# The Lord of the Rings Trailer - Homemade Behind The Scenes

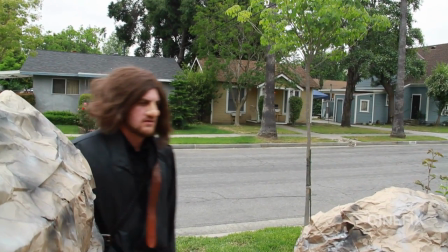252s
One of the times, I think he still had the Gandalf nose on and didn't realize it.
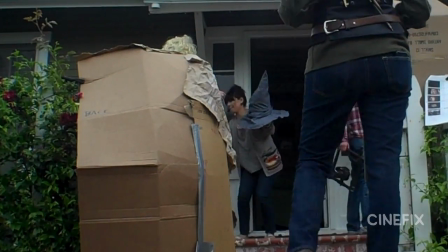255s
It was pretty hectic, and we finally had my wife Priscilla just help him with a quick change, taking the things off and on, and so that he had enough time to get around. You know, we could have probably just had one other person show up, but on paper, it seemed like no big deal.
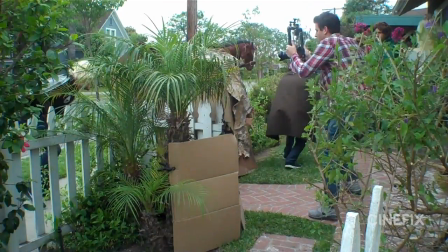268s
Like, oh, you'll be the first guy, and you'll be the last guy. It'll be super easy. It turned out to be a big challenge. It wouldn't be Lord of the Rings without the ring, so I had to make one. I made the ring out of a little piece of cardboard. It was kind of like a little cardboard spool, so I just cut it to the right size and then spray painted it gold.
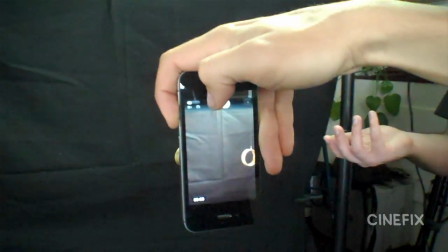284s
And then there's a lot of shots of it spinning through the air, so we just set up a black sheet and lit it properly and put it on a little tiny wire. And rather than trying to rotate it and spin it and move it around towards the camera,
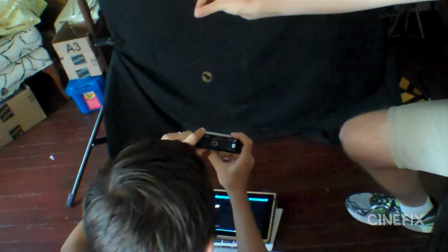297s
we just spun it and then let the camera do the work. then the hand comes in at the right moment and grabs it. And then there's a close-up of the inside of the ring, the very opening of the trailer.
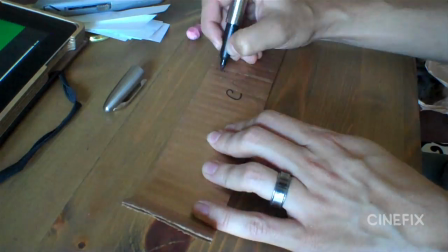306s
So we made a larger version of it, piece of cardboard with gold paint, and did the writing on the inside, and then hit the fire right past it.
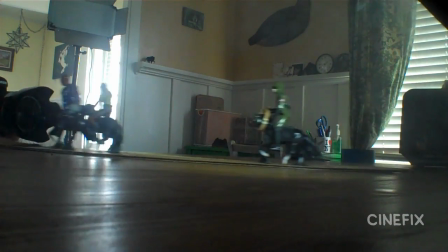314s
There's a handful of miniatures in this one too, so we've got like little G.I. Joes and little miniature horses.
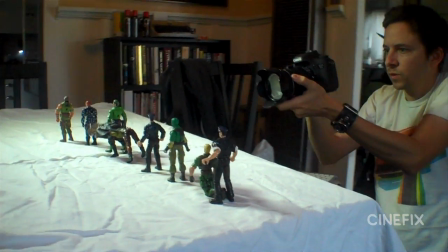319s
We've got like a snowy hill that we just put a white sheet down and piled up some white sheet in the background for the mountains.
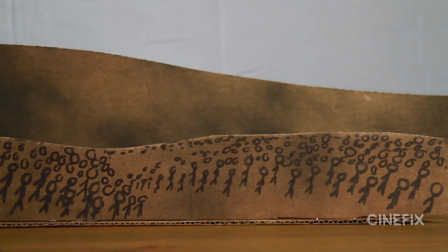325s
For one of the shots, instead of doing tons of action figures, I just ended up drawing the different layers on some cardboard.
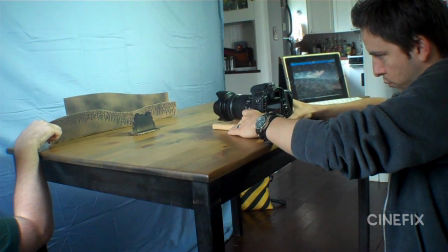331s
So you can kind of just move the cardboard planes at different speeds. So cardboard and Sharpie always is the answer.
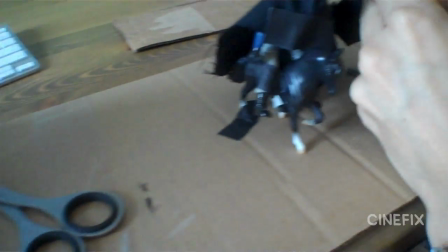338s
For one shot, kind of a close-up on the Black Riders, we used our little toy horses and we put some little black fabric on there.
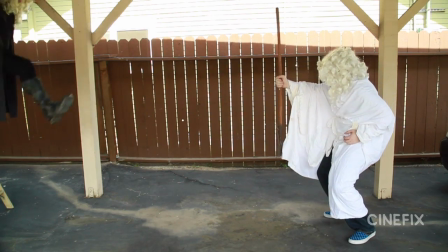343s
For Gandalf flying backwards in that one shot, we just shot it in reverse. So we had Jon up on a stool and he jumped into the shot, and then you just play it backwards.
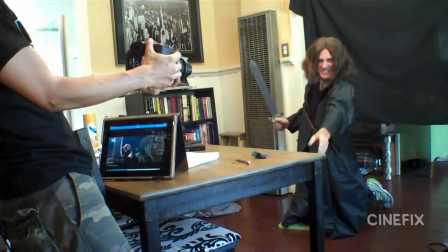352s Break your ankle? No, all good. Okay.
When Aragorn throws his torch, we just actually put a bright orange lid from spray paint.
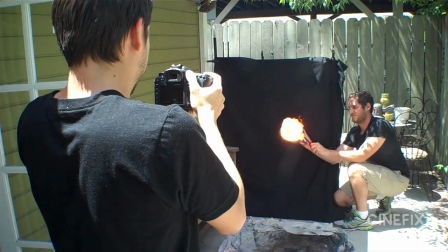360s A sweet torch.
And then we just cut to a close-up of some fire that we did in slow motion, so it sort of cuts together in a cool way.
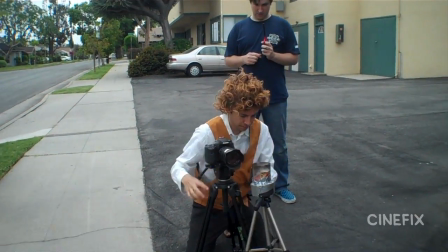366s
When Mary kneels down in that one shot, we did a forced perspective with the candle where it's supposed to be like a big cauldron with fire, so we just put the candle up really close to the camera and lit it.
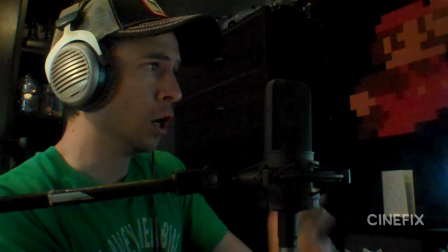376s
Remember when every single trailer had the same music? It's that epic, blasting chorus of voices. It was in every trailer for like 10 years, it seems like.
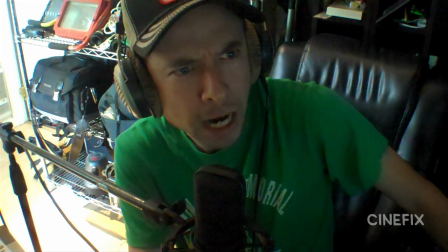387s
Trailers don't have narration much these days either, kind of just not a thing that happens, but this trailer's old enough, so I got to do my little trailer voice narration for it.
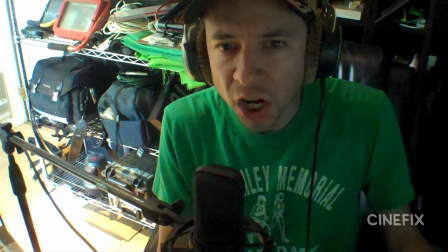395s One ring to rule them all.
So that's our homemade Lord of the Rings trailer. Let us know in the comments what scenes we should try and what trailers you want us to do, and it could be older, 10, 20 years, maybe more. Be sure to subscribe. We do this every Tuesday, and thanks for watching.